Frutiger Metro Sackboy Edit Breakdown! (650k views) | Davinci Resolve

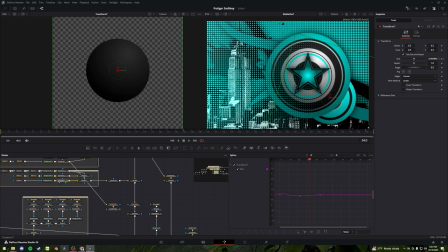(32:26)
And then we grab just our mask from the black background output over here and layer that on top of,
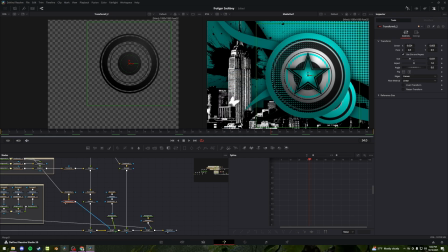(32:34)
oh shit, and lay it over the mask of these teal polka dots,
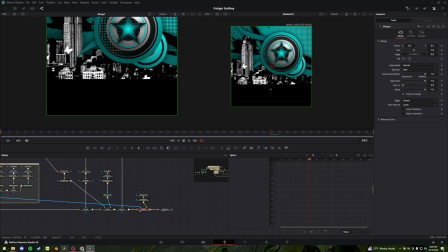(32:40)
and then our black floor to top it off.
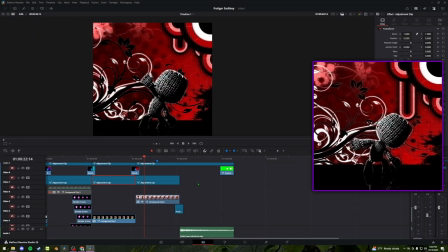(32:43)
Through another transition that leads us to our second to last color composition, filter and camera movement again.
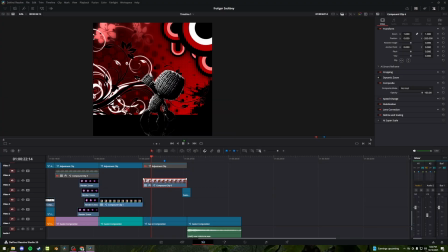(32:49)
We have the same strategy we used to get our monochrome Sackboy with the reflection on the bottom,
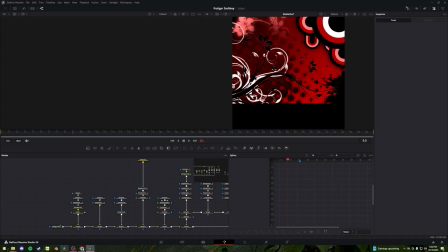(32:54)
and then our red composition, a relatively simple one in comparison to the others. Again, you start off with a gradient background, this same floral image from the,
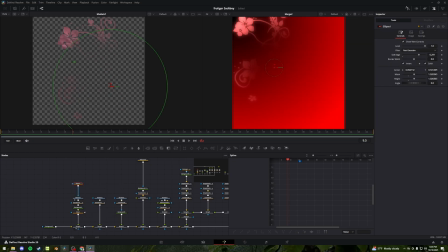(33:06)
I believe the pink composition, a circle mask faded to just show the upper left.
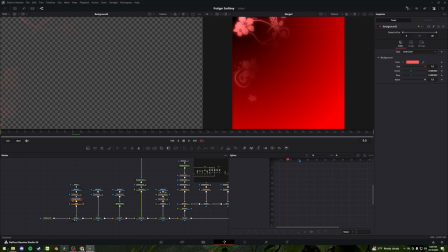(33:12)
I moved that to where I wanted it in frame, overlay it onto a pink background with a glow node to make it pop a little bit in that corner.
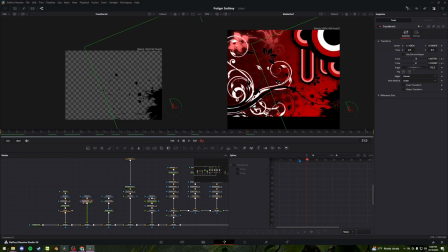(33:20)
On top of that, we have this paint splatter in the right corner, which is also animated to pop down into frame. We have our polka dot fade yet again on the right side. We have another appearance of this circular polka dot fade.
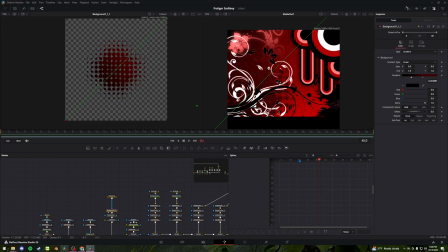(33:35)
That is overlaid onto another red and black gradient background with a nice little shadow.
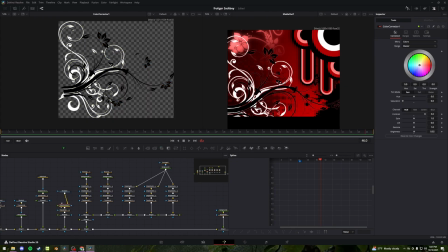(33:40)
Then we have another floral PNG, which I just changed the color of to be black and white.
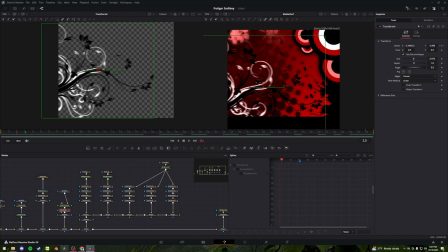(33:46)
This is also, again,
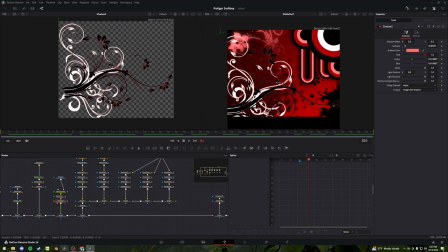(33:47)
animated to slide in from the left with a red shadow underneath to make it pop in the places that are black in this bottom section here.
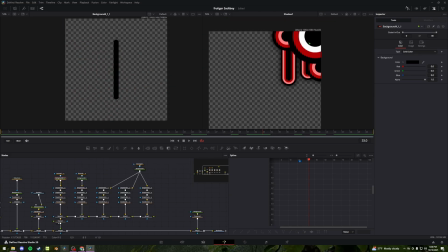(33:56)
Next up, we have the composition that consists of our speakers in the top right and the kind of drippy ones, but I made these from just plain black backgrounds and rectangular masks that I gave rounded edges. So it keeps the flat sides, but the rounded bottom.
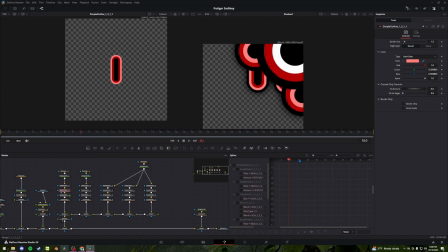(34:14)
And then I just have those animated with a couple simple outline nodes that follow the mask along the animation. I have that done twice, and then just a few more regular circles with simple outlines to make the remainder 3 speakers that are in the upper right corner.
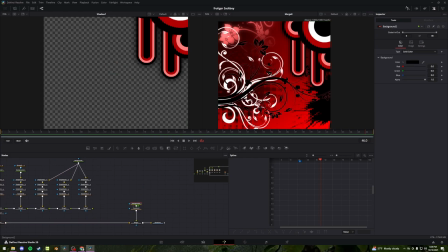(34:33)
Throw all that with a shadow on top of our existing background, with another black background as our floor,
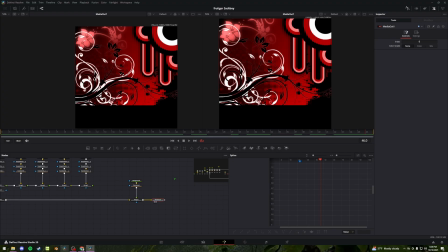(34:39)
and that makes up for the rest of our red composition.
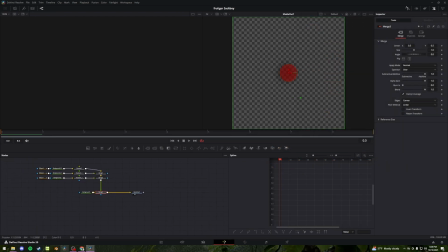(34:42)
Our last transition is just a bit different from the rest of them because we're not translating the camera like up, down, left, or right, but we're going forward.
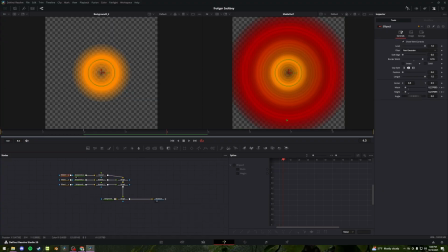(34:50)
So I have these circular masks. It's the same strategy, but in circles instead of rectangles.
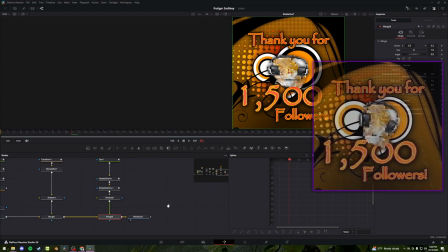(34:57)
So the transition comes from the inside to the outside. And lastly, but certainly not least, we have this final orange composition,
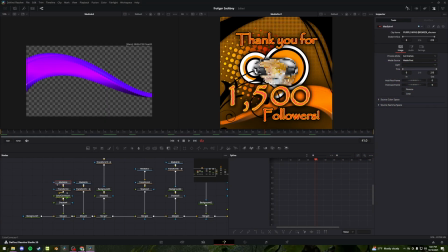(35:05)
gradient background with another wave asset that I got that I simply changed the color of because it does have some depth to it. I didn't want to get just the outline. Flipped it around, changed the color to match everything else, gave it a shadow, threw it on our background. On top of that,
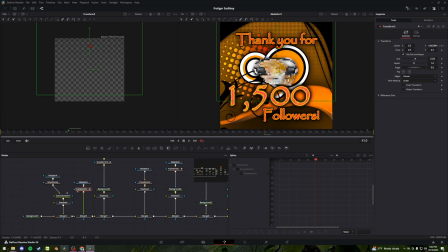(35:20)
we have our polka dot fade once again, made it a bit bigger and animated it to slide down from the top. We have our polka dot circle again, which is just animated to rotate throughout the length of the clip.
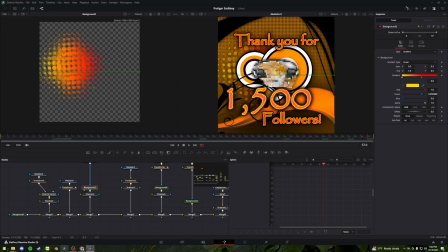(35:33)
That is set on top of a yellow to red gradient background with a shadow on top of everything else.
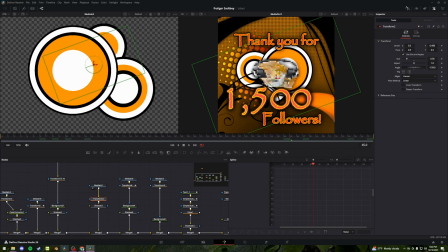(35:39)
Next, we have our speakers on top, which is just a straight up asset. Moved it to the middle, gave it a shadow.
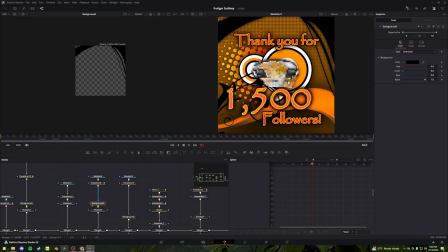(35:44)
This wavy design once again, flipped upside down onto a black background, and then moved to cover the top part of our frame.
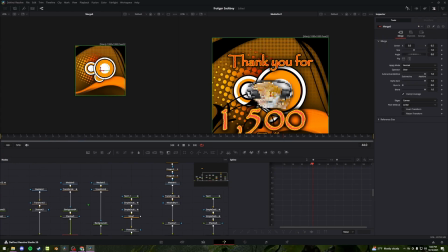(35:52)
Gave it a shadow for some depth, laid it on top of everything else.
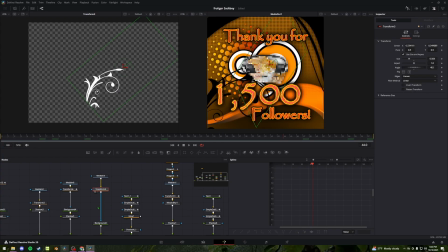(35:55)
We have this floral animation asset adjusted to where I wanted it in the frame on a black background on top of everything else.
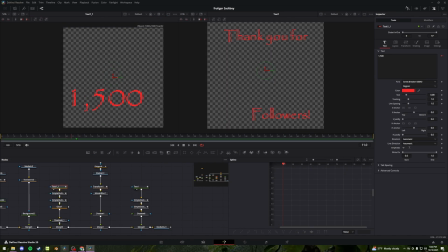(36:03)
Next up is one chunk of our text. These are almost the same, but just modified and moved to fit nicely in our frame.
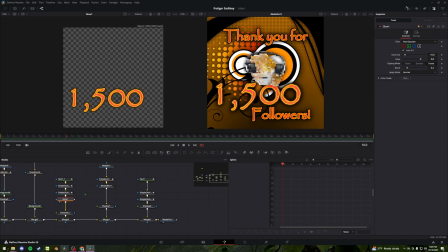(36:12)
They're both given simpler outlines. The 1500 is given a glow because you're awesome and you deserve it.
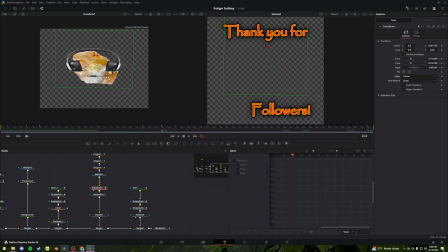(36:16)
Put a shadow on both of those. And lastly, we have the big fella animated to stretch all funny like, with a mosaic blur on top and a shadow behind. And there you have that. And then he blows up and dies. Well, there you have it. That was my take at Frutiger Metro. I learned a lot from making this. I hope you learned a thing or two from me going over it.